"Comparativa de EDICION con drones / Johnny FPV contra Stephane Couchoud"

Para mí, una de las genialidades que tienen todos los vídeos FPV que están bien editados son transiciones imperceptibles. De repente ha pasado de una escena a la otra, ni siquiera te has dado cuenta, todo ha sido natural, todo ha sido fluido, todo ha sido fácil,
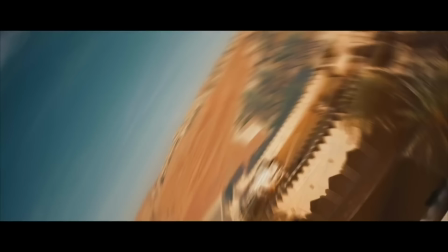los colores han fundido con facilidad, una imagen parece que estaba puesta ahí precisamente para que llegara la otra. Esto es una técnica que debes dominar o que debes prestar mucha atención en cualquiera de las ediciones que hagas. Fijaros cómo ha sido capaz de combinar diferentes escenas de la gran mezquita de Abu Dhabi,
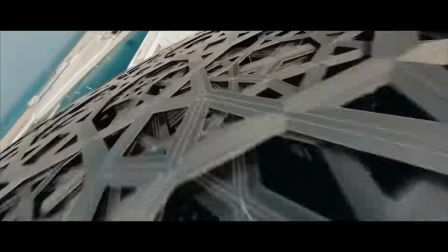tanto bien sea cerca o lejos, simplemente prestando atención en un aspecto, y es en el color.
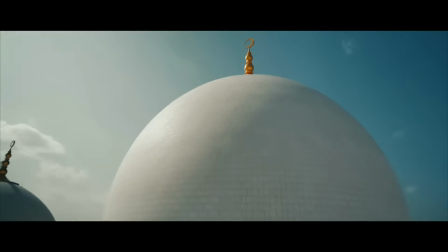Los colores son siempre los mismos, aunque esté cerca y aunque esté lejos. Como esa sensación en tu cerebro permanece de la misma manera,
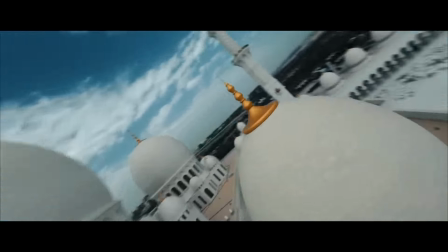no llama la atención que esté combinando planos de diferentes situaciones o diferentes localizaciones, porque la homogeneidad cromática que hay en esa escena es siempre la misma. Esto es otra genialidad que siempre hace él en muchos de sus vídeos. Fijaros cómo ha sido capaz de pasar de una escena totalmente diferente como era la gran mezquita
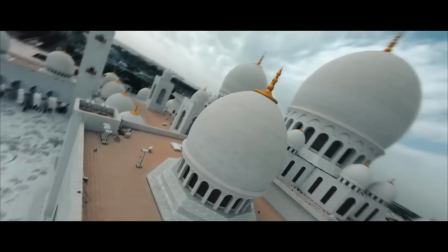en una hora del día a otra escena totalmente distinta que es el desierto.
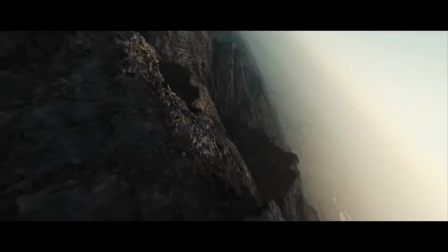Aquí los colores eran diferentes, entonces ¿qué es lo que ha hecho? Pues ha usado el mismo movimiento de cámara.
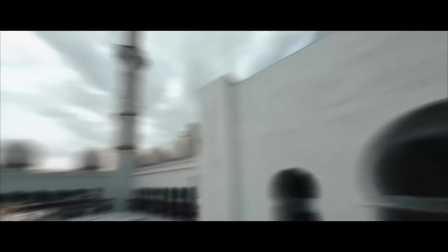Ten en cuenta que en tanto en uno como en otro seguramente estos movimientos estén tocados,
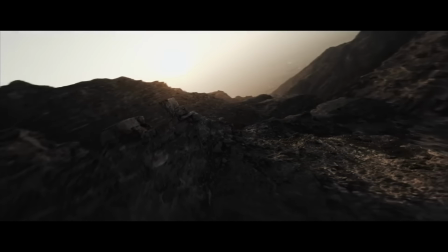es imposible mucho más con drones FPV hacer exactamente el mismo ángulo y la misma velocidad, todo esto se hace después y sobre todo, muy importante, que no se te olvide, es que este vídeo tiene tocado el color de manera magistral en cualquiera de sus escenas,
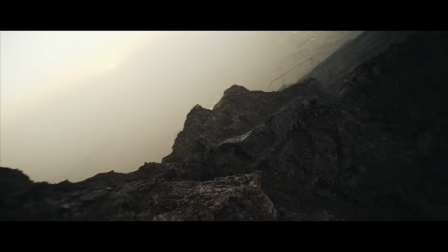bien sea al principio en el desierto, bien sea un atardecer, bien sea esas tomas en la gran mezquita, el color está tocado de manera impecable. Otra genialidad que no se te tiene que escapar de este vídeo es cómo ha utilizado los efectos de sonido Fíjate que en todos los puntos donde pasa cerca de una cornisa, cerca de cualquier cumbre, de cualquier pico En ese momento siempre introduce un efecto de sonido
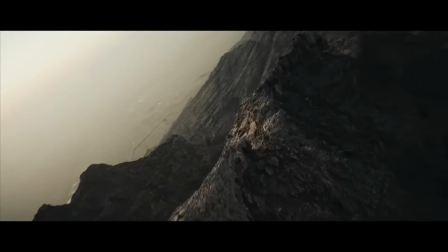Si quieres saber dónde puedes encontrar cientos de sonidos como este Te dejo por aquí un pequeño vídeo que subí hace poco donde explico dónde puedes encontrar esta librería Otro aspecto que no se te tiene que escapar es cómo varía la velocidad del metraje con respecto al ritmo de la música.
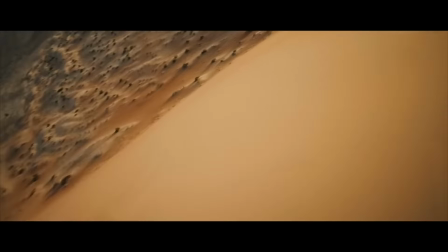Eso hace que también todo sea un flujo, que sea todo muy fluido, que sea algo agradable de ver a la vista.
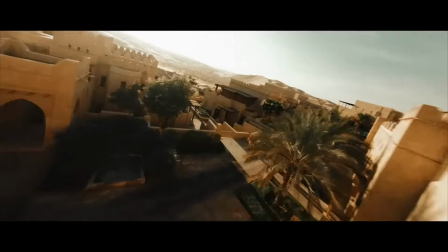Eso también lo domina con maestría. Si además a todo esto le unes lo que he dicho justo antes, el incluir efectos de sonido, entonces una vez más da una sensación impecable.
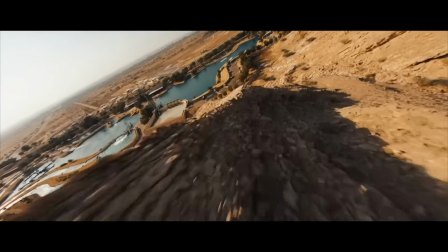Personalmente me gusta cómo acaba el vídeo. Deja de abusar tanto de un estilo freestyle y hace algo mucho más cinematográfico.
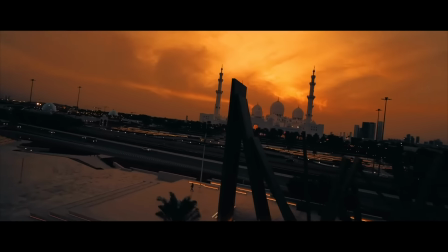Es algo que para mí es aún mucho más agradable de ver. Si lo haces de esta manera, obviamente es una manera de apaciguar o de calmar a la audiencia y que de alguna forma aprecie todo este espacio, todas estas imágenes que nos ha mostrado. En cualquier caso, un vídeo brillante y genial y como siempre, cada vez que sube algo nuevo, es algo mejor.
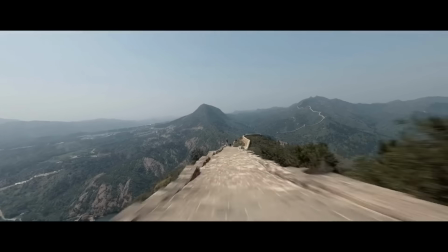Pero hablemos de este otro vídeo de Stefan, algo que no mucha gente conoce. Seguramente la mayoría de la comunidad sí que se ha repartido este vídeo, pero ha quedado un poco escondido y la verdad es que es algo que me parece injusto porque tiene toques de genialidad impresionantes. ¡Empecemos! Para empezar, mira esta imagen.
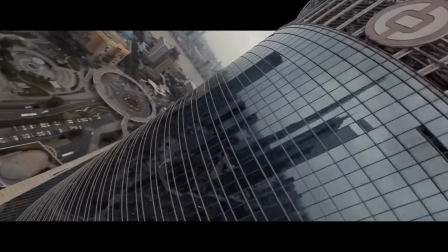¿Has visto algo raro? Déjame que te la ponga otra vez.
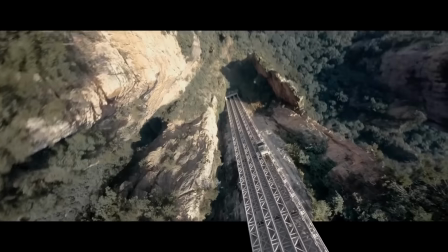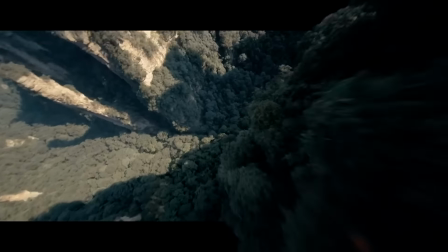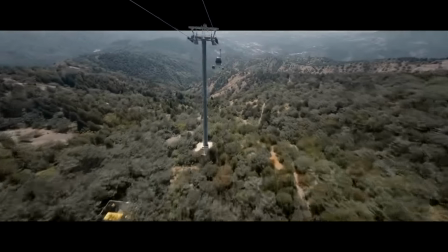¿Has visto lo que ha hecho? Genial. No he visto nunca un vídeo como este. Lo que ha hecho en este vídeo es fingir un ratio de aspecto diferente.